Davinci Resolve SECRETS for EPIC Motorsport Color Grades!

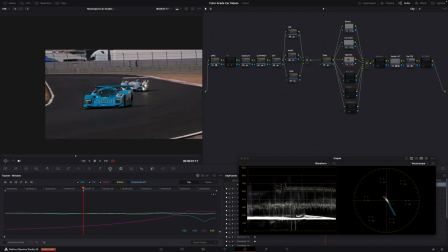744s
Go back to where we were. So if you hit Option H, it'll make the power window visible or invisible. And that way you can see the changes and that way it doesn't get in the way. After I've done tracking the window, I'm going to go back and we're going to invert it.
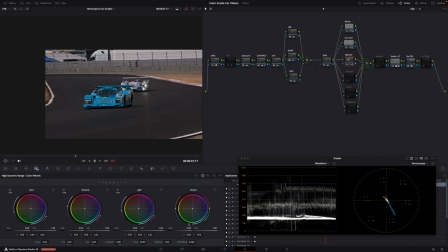762s
Go to HDR and pull the exposure down. I don't want to go too crazy or else it'll start looking, can I get that spotlight halo effect? We don't want that. We want it kind of subtle. So here's before and here's after.
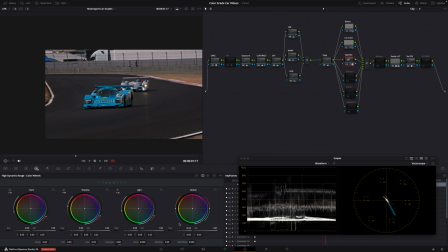782s
Would probably go a little bit more. And I think we could probably even pull these out just a little bit more. Here's before, after.
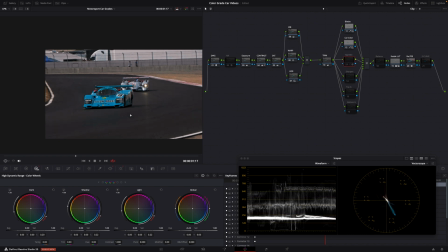796s
Yeah, again, it's subtle, but when you compare it to the original, it definitely makes a difference. Now we're going to do the same thing, except this time we're going to apply the sharpen tool.
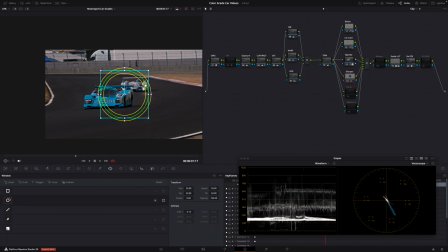811s
And so again, I'm going to add a power window and we're going to track it in the same way. And let's deselect that. And then we'll go to the blur tab here.
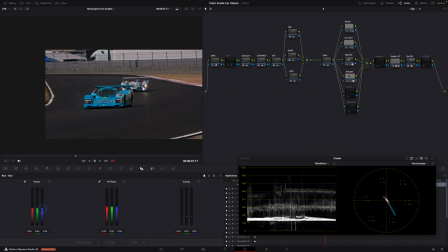827s
And we're just going to pull down the radius a little bit. As you can see, all of a sudden, notice the letters are a little more visible. We can maybe see a little bit more of the driver. There's before, there's after.
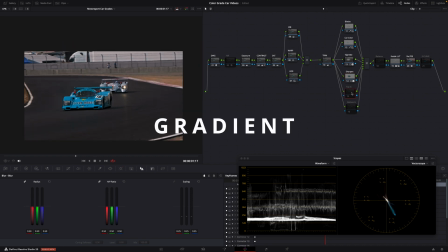839s
Yeah, it definitely makes a difference. Moving on, the final nodes I have here are power windows as well. These are gradient windows. And what I like to use these for, if I want to make adjustments to the foreground,
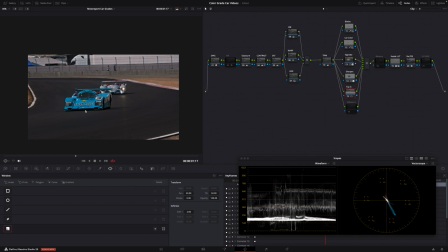855s
or maybe there's too much light coming in from a certain direction, I want to tone that down. Or if I want to bring in a little bit of light, this is really helpful for that. Oops. So this will be for the top. And so I can kind of see back here, I might want to maybe just darken this up just a little bit.
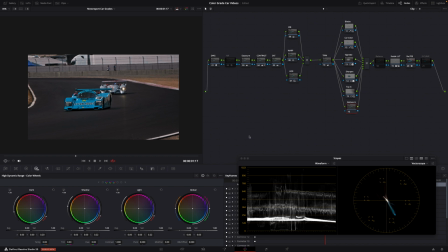877s
We'll do the same. This is with this guy, I call my bottom G. And for this one, we'll do underneath here.
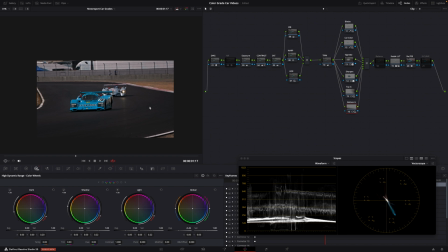890s
What I like about that is it darkens the foreground in these areas. So here's with them both off. And here's with it on. So it's just, again, isolating the area of focus more. We're just about done here.
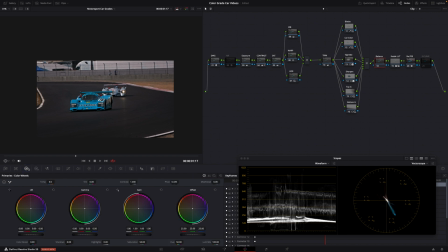902s
My next node is I just call balance. And this is where I'll just make any final tweaks, adjustments after adding all these in. So again, maybe just looking at the waveform, maybe I want to raise my highlights up maybe a little bit. I could maybe, pull or maybe even lower the shadows.
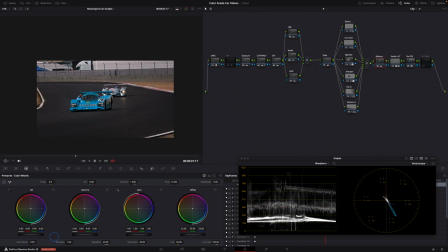So not too many changes I'm going to make with that. For the final node, I'm going to add an S curve,
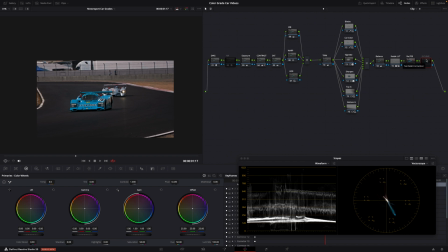936s
and this is after the Rec 709 color space has been added. So what we're going to do is go to the curves window, and I'm just going to make 3 dots.
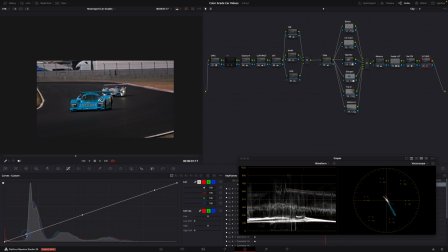951s
Oh, let's deselect editable splines. I'm just going to make a little S curve, and this just kind of makes the whole image pop a little bit more.
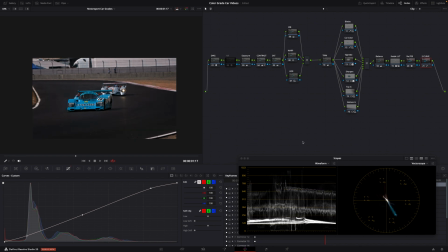964s
Before, and there's after. Yeah, much better. Circling back, now let's fix the noise.
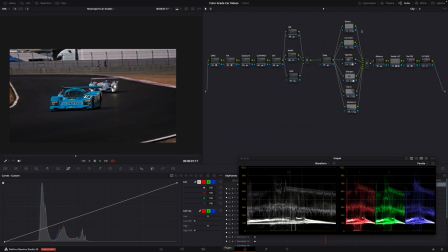971s
So how I approach noise reduction is I like to use the noise reduction in the effects tools, and I have it set for the frames either side.
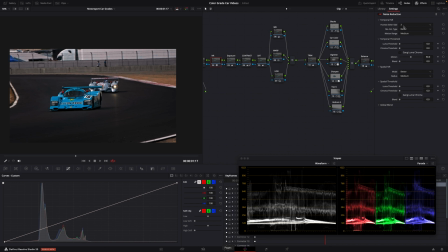986s
So that means like how many frames before and after the image it's calculating, to make adjustments.